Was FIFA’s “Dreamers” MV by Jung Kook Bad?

That's how I would have personally edited. The shot's dope though, it's really cool.
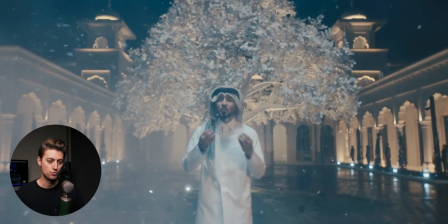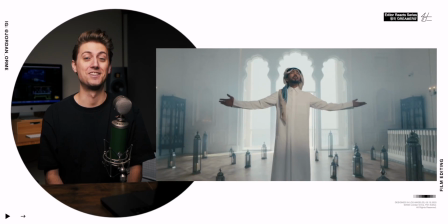[8:46]
Ooh. This is so sick.
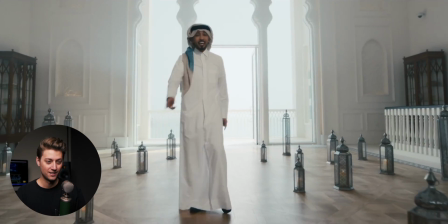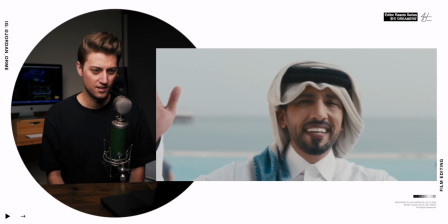Who's dancing in the back there? She just like... right in the background of this close-up.
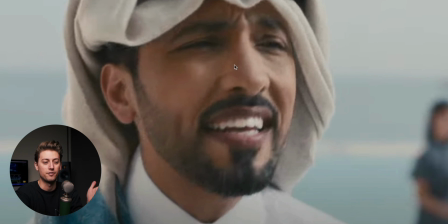[9:09]
That was extremely distracting. His face, obviously, we want to look at first, but then the second place that our eye drifts to is this girl in the corner.
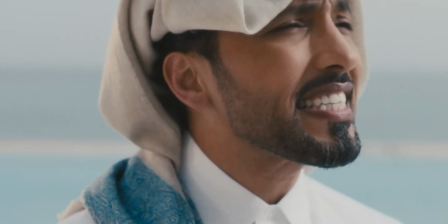[9:16]
I would have just punched in a little bit, framed her out, just so we are not so distracted by her just going 1,000,000 miles an hour.
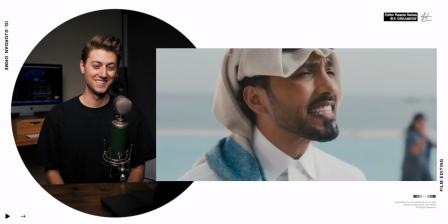[9:24]
I'm glad that it stayed, honestly. That was so good.
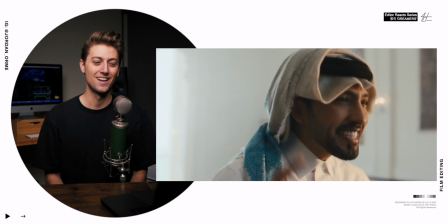[9:30]
That shot was comedy.
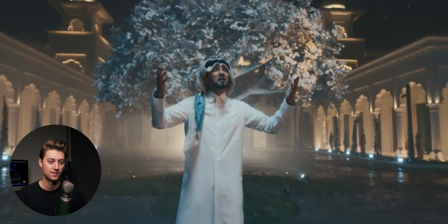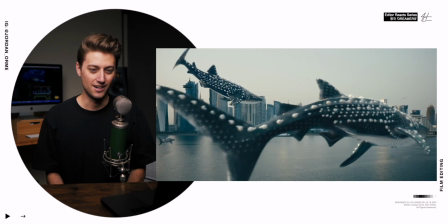[9:39]
I love that shot. All right, there's shark whales everywhere now.
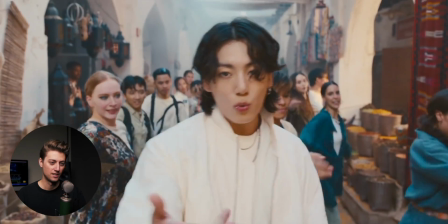[9:44] Guess we believe it. Look who we are. We are the dreamers.
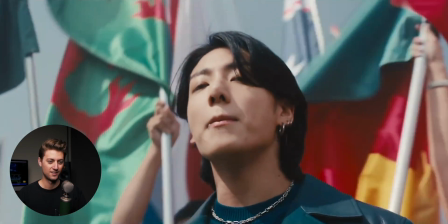[9:50] We make it happen.
Shot with the flag is cool. That shot had a lot of energy, and that was a great shot to put right at the downbeat of the chorus because it provided us with that visual lift that the music was giving us.
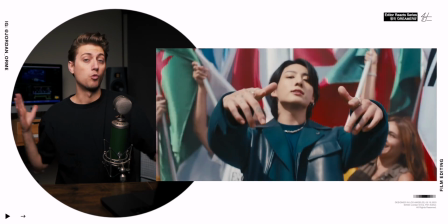[10:04]
So we have a slow shot right here, and then we go right into energy. Visually.
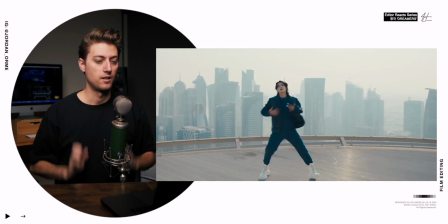[10:11]
Lovely.
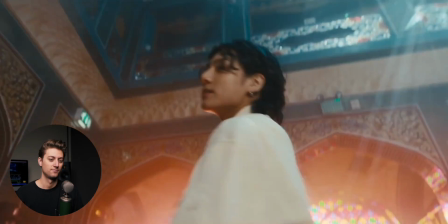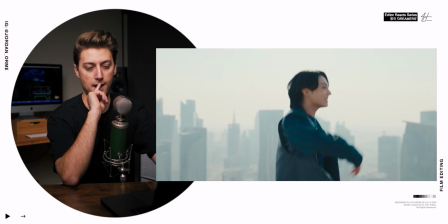[10:18]
There's one thing that I'm a little bit bothered by. The story seems to have stopped.
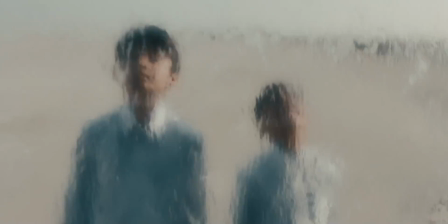[10:23]
The story was about this little pearl thing. The boys found this freakish wave, put the pearl in the water, and then it attached to a shark and the shark started flying.
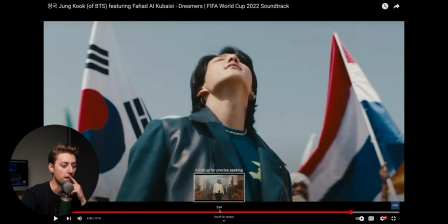[10:31]
That was basically the story. The shark started flying at 2 minutes. Other than Fadad's verse 2, there wasn't really any new information after 2 minutes.
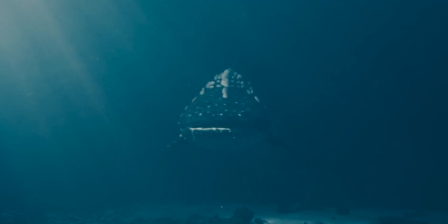[10:40]
What I would suggest to the filmmakers is try to figure out how to extend the story throughout the entire video so you can keep the audience engaged and wanting that new information. Once the flow of information stops, the video is over. At this point, it's just a performance video.
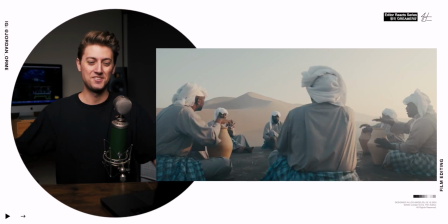[10:56]
He's just vibing.
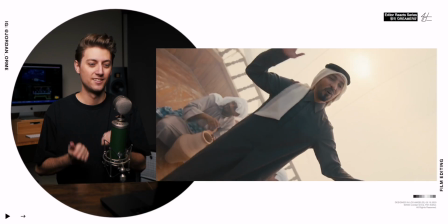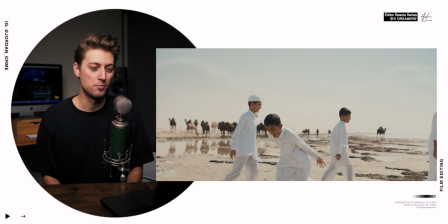[11:05]
Oh, they're playing some football. Oh, look at that hand match cut.
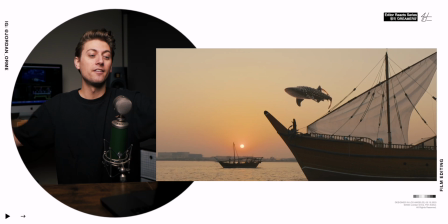[11:11]
That was nice. To another one. The arms out match cut. That was nice.
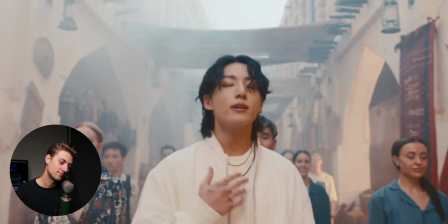[11:18] We are the dreamers. We make it happen. Guess we believe it.
Football. If you guys want to learn more about filmmaking and editing, hit the link in the description to join my inner circle. God bless you guys. See you next time.